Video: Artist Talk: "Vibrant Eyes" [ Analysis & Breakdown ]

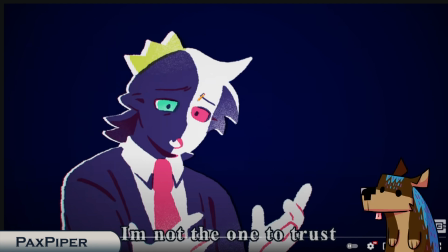And our brain sees it like that, which is very good for our brain because this would be very cursed otherwise, because all of this, like this ear, wouldn't exist without implied lines and our brains interpreting implied lines.
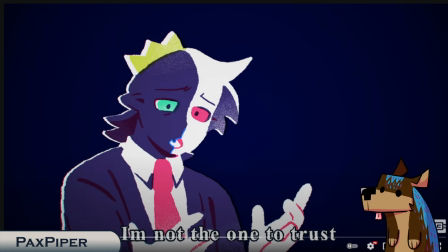The same with this mouth. There is only a weird shape here, probably because there is no lines here, because I count this as a shape as well. It is just a weird sort of pattern, but there's no real lines here, but you still see it as a mouth.
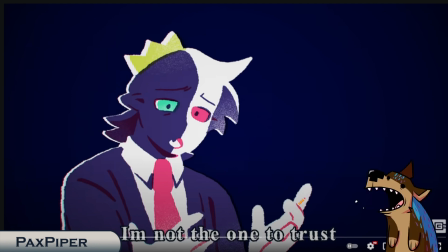So you'll see this a lot. Same with the hands here. Very implied here. The line kind of cuts off here with the finger, but you still see that as a finger without going into too much detail.
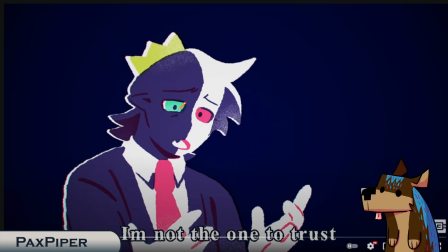So we have Ranboo's eyes. We're kind of looking, kind of circling in this area because his hands are out, but you're mainly focusing on his face because you don't really want to go down to these words. So your eyes are mainly in this general area. You have the hands come out.
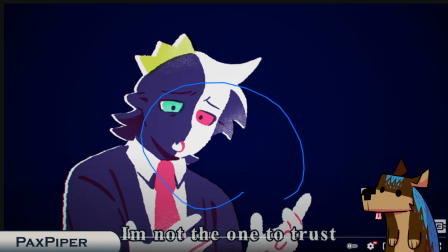So it's kind of this open circle here. And then as he pulls back, you kind of come back with him.
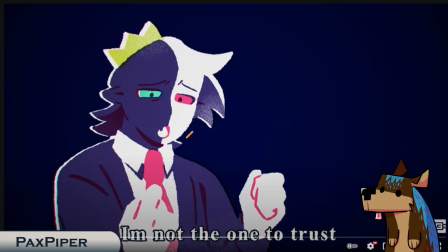He pulls his hands up, which closes our circle to his face.
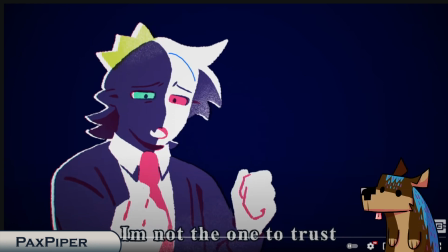And then he leans back, which again closes our circle to his face. So we're focusing mainly at this point here. And then here's some more example of implied line. You see the knuckles, you see fingers here when there's really just this.
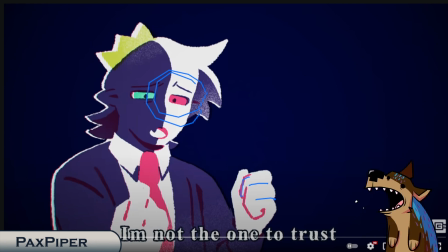There's no lines here to indicate that there is an actual hand, but you see a hand. Or this, you see a fist here as well, but there is no lines here. Except for these, but that is very minimalistic.
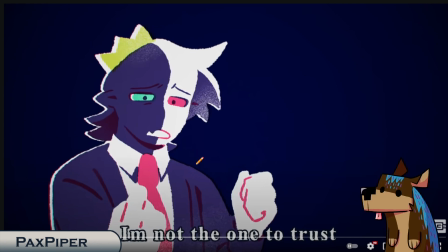But you still see a closed fist. It's implied. And then we're brought up. You wanted to see that transition.
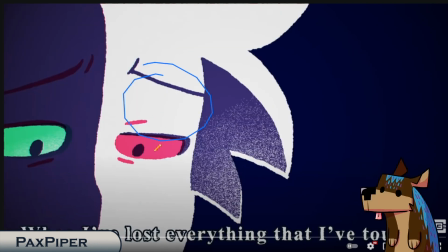We're kind of focused on his face here. So then when we transition, it's a very easy jump for our eye to come down here to his eye, which we're going to be looking over here in a second. So Sock is going to have us follow his eyes up there. But we can see closer to implied line here.
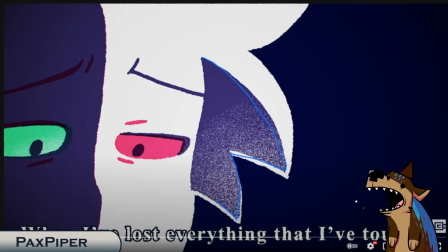So with this shape, right? This is another shape. So we have a shape here. Shape come up. Very nice on top of the white. We have a nice noise effect on this shape to show it's kind of like fading out.
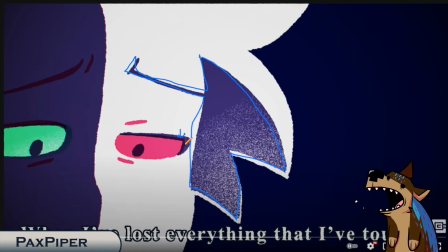You can see that red, and right here, you can really tell that this red is overlapping this blue, which is the same color as this color right here. So we know that this is red on this side. And this is very nice to see.
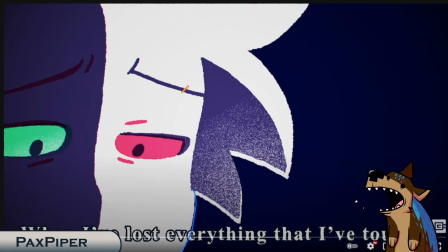And you also, here's another implied where you can tell this is his face without barely any line. You can tell this is a nose with barely any clues. Very used to implied. So his eyes are going to start moving this way.
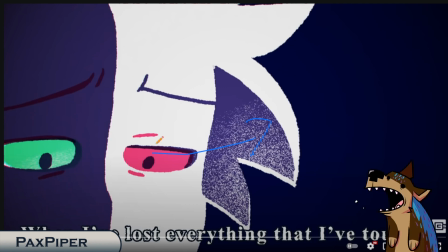So we start getting that sort of opening up feeling and moving this way.
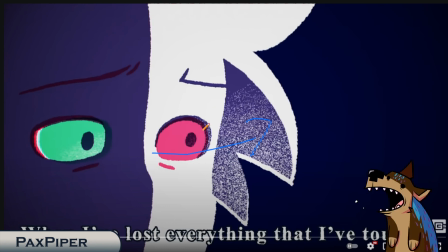Again, the pupils look this way, so what we're going to do, we're going to follow those pupils. We want to look at what he's looking at. He's looking in this corner, so we're going to start looking at this corner, following his eyes.
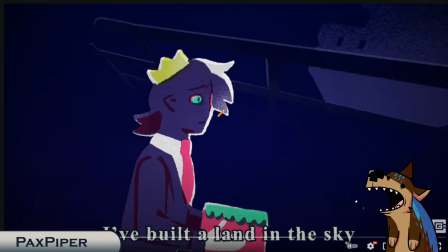And, oh, there's the next scene. You always, always, always follow the character's eyes. If the character is looking this way, you look this way. Human thing. You just look at that. That's why they can get away with like this rougher stuff, because we're not looking there. We're looking here. We don't even see Ranboo.
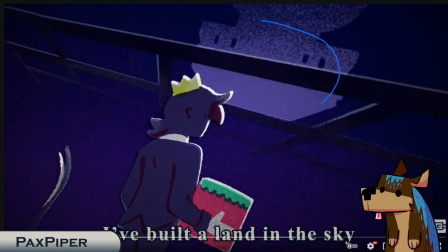And then our eyes have been here the whole time. And Sock has rotated Ranboo up to fit that too. We also get this sort of slanted composition along with the grid being slanted.
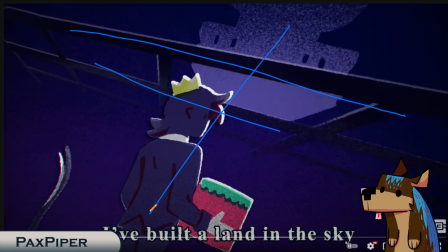So in this image, nothing is truly stable, right? So a stable composition, let's say if this is our canvas, right, would be an up and down, what you would expect, horizontal and vertical.
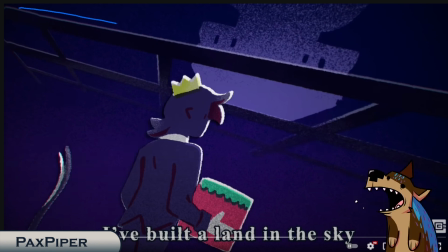But in here, we have this tilted, off-kilter sort of thing. So we kind of feel unsteady by this. This feels ominous.
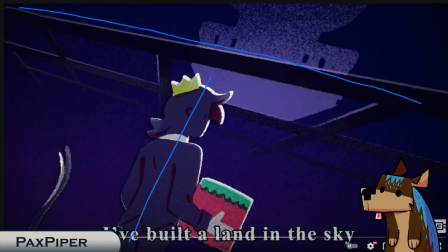And then Ranboo is also tilted on this axis, making him feel awkward and weirdly positioned. So we kind of feel unsteady about him too. Here's a good example of the white.
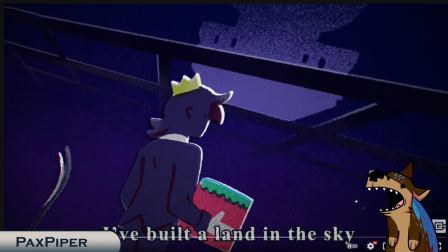So you can see their whole outline. Even this block is outlined in white first, and then they layered colors on top of it. And in this scene, I think his tail is the only thing moving, which doesn't draw much attention, but I do love how they do tiny bits of movement instead of full pieces.
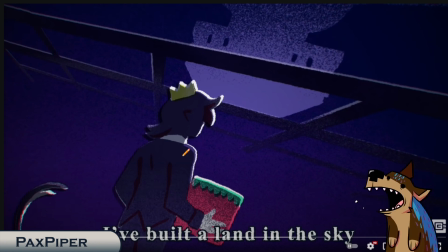And then we get that nice, another just shade on top of Ranboo, just to show that he's below. He is being tiny compared to whatever the heck this is above. And this is where we can start seeing the grain, right? So right here, I say like this.
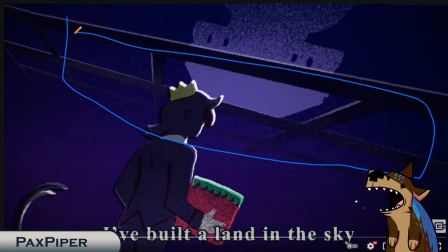This area has the least grain. This least noise area, right? This has a lot of noise and this has a lot of noise. So our eye is kind of focusing where there's no noise, right, happening. Without Sock using lines is pushing our eye to this area.
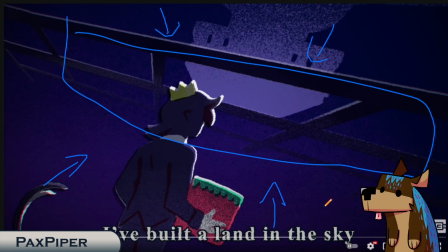They are controlling the composition. I know with Sadist, we use more of lines to direct the eye. They're using noise. So it's just a different way to do it. A different way you can think about how to do it. They're also using this really bright highlight against the dark background to bring your eye this way too.
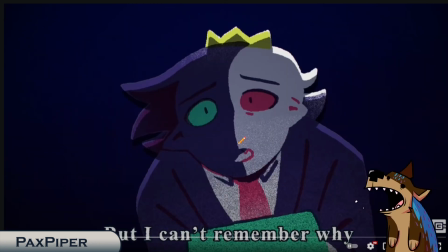We can see the transition here. We're focusing on this area. So when in the transition, we are still focusing on where we want to go, which the whole subject matter of this animation is the eyes. So it is important that we're focusing on the eyes. Also, everywhere but this square is grainy, right?
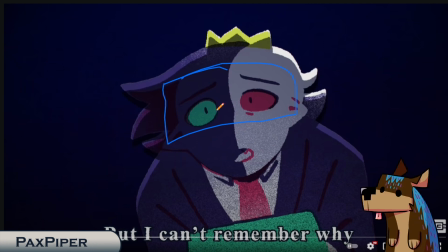It is noise. So our eye is focused on here. Even if we got lost in the transition, our eye would circle back around to the eyes because that is where the least amount of noise is. And we get this nice shadow on top, another stamp, another layer.
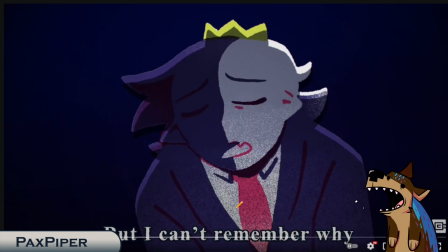You get him kind of bringing the block down. We kind of follow it, but we're kind of mainly focusing on this area.
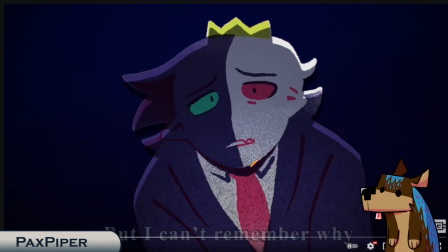It kind of just gets rid of the image. More grainy. We're focusing more on the eyes again. The background is not noisy, but he is. So it's almost like he is uncertain with himself, while the background is pretty solid.
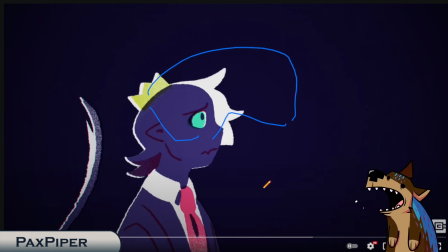And it also fits the words of the song. So, but I can't remember why.
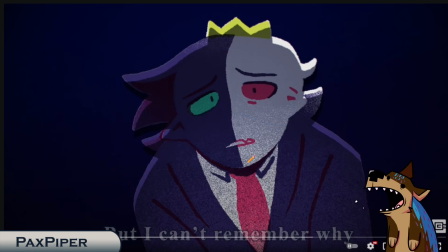He is uncertain with himself. He is unsure with himself. So he is very grainy and very noisy, but everything else around him is not. And we can see so if this is the central focus,
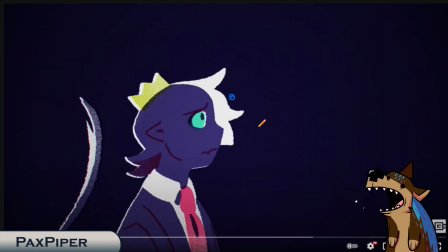when we switch transitions to here, we're already kind of in this area. And this is another very good example of shape, where they gave the form and the shape of Ranboo first, and then they just layered this on top.
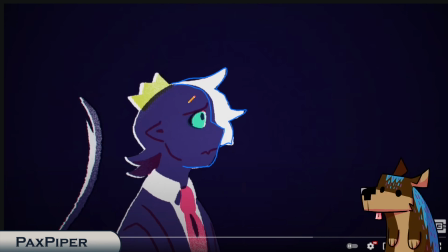You don't see this when you're looking at this, you don't see this as a bald head like it is. You see it as just, oh, it's just Ranboo with hair, because they had this implied line.
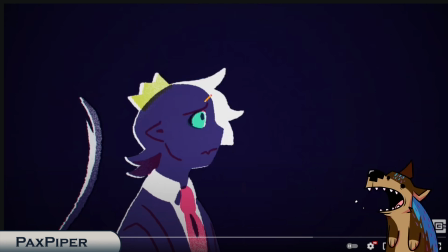You kind of understand, oh yeah, that's a hairline. Even though if you're kind of just staring at this, you're like, wait a moment, is this man bald? Who knows? I don't. And this is very interesting. I really like this sort of transition here, because you're kind of like looking in this general area.
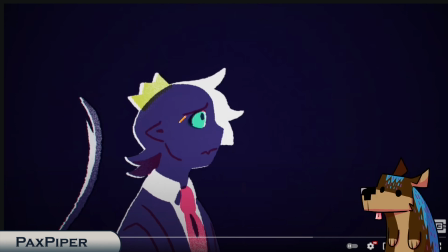You transfer over to Ranboo. You kind of get this kind of, you're trying to look at where he's going to look. And this is very interesting of controlling the eye here, because what Sock does is they have you focus on Ranboo, and then they have you focusing on where he's going to look, and he's going to look over here.
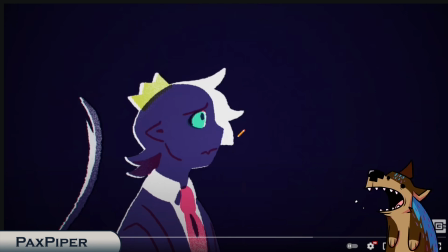They're going to put the main subject matter over here, right? We know because of just eye direction and what the animator wants us to think that they're going to put the main subject matter of the image over here. But what Sock does is they take Ranboo here and they turn him away.